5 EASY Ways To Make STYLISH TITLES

A really simple way to get some movement or a little bit of animation to your titles is by changing the scale and kerning.
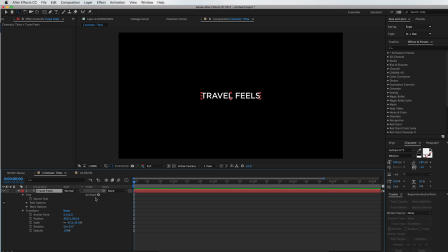497s
Unfortunately, you can't animate kerning in Premiere Pro, which is basically just the distance between letters in that title. But you can do this really easily in After Effects. Just go to Animate and choose Tracking. Then you're just gonna put some keyframes, make it nice and subtle, and then do the same with scale.
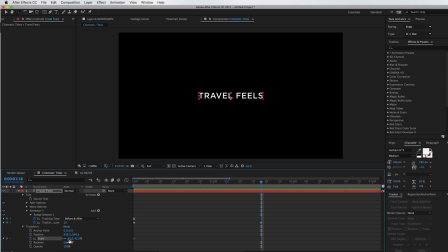512s
And you have this nice little zooming effect where the letters are kind of separating. A lot of different Hollywood movies use this effect. It just works. It's nice and simple, not too flashy. Remember, rule number 1, keep it simple. It just works. Lastly, a really cool way to animate your titles is to actually have this draw on effect.
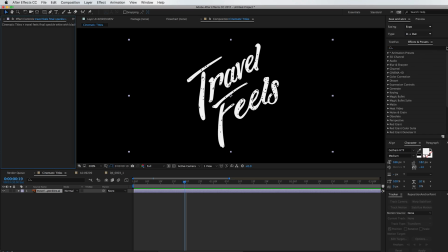531s
And again, we're gonna do this in After Effects, and basically you're just gonna use the stroke effect. Make sure all masks is chosen, then just draw on lines so they cover your letters. You can adjust the size of the brush to make sure the whole letter is being covered by the line.
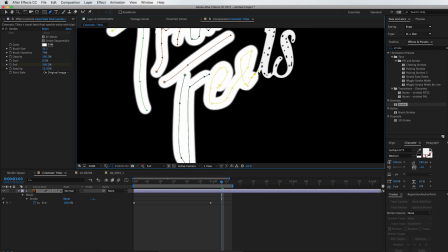545s
Keep adding a new mask for the lines of each letter, and then you just add keyframes for the end so the letters are drawn on.
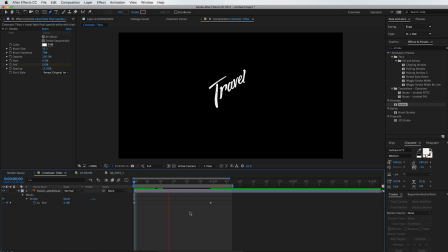551s
It's really simple. Make sure Reveal Original Image is chosen, and there you go, a really nice way to just kind of write on your titles. And you can really play around with this look a little bit more. I like to use the plugin Ease and Wiz to just kind of really make it nice and smooth smooth. You can have it ease in at the beginning and ease in at the end,
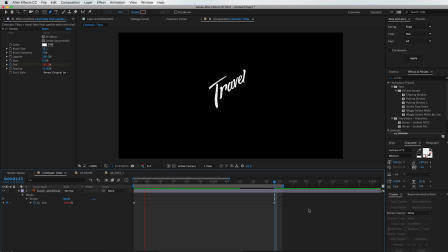568s
or you can just have it ease in at the end so it gets written on really quickly but the end is nice and smooth. And then you can also add motion blur to this. The traditional way of adding the motion blur won't work, so you need to add force motion blur. It's really easy, it's just an effect you just drag and drop onto the title, and there you go, you have motion blur.
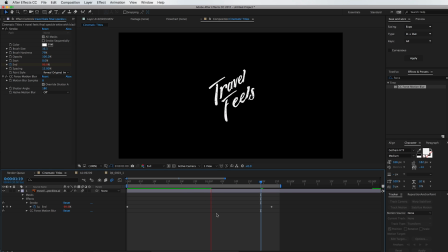585s
It makes it look a little bit more realistic and a lot nicer in my opinion. Another effect that you can play around with is having each of the letters drawn at the same time instead of sequentially. All you have to do is click the stroke sequentially and there you go. So there we go, 5 nice easy ways to make really nice looking titles. Next time you're thinking about your titles and you're kind of struggling, check out this video and use some of these ideas in your videos. If you have any really cool ways to do titles, make sure to comment them down below. Let's share our ideas so we can all get better at making really cool titles. It can be really hard sometimes to make those nice titles, but with the framework of keeping it simple, think about the theme and check out some other people's titles, and then using some of these examples that I gave you, I know you guys are gonna be able to make some really cool titles. All right, that's it for me today, guys. I'm gonna go back to feeding the baby and doing dad things. Guys, enjoy the filmmaking process and go get some of those travel feels.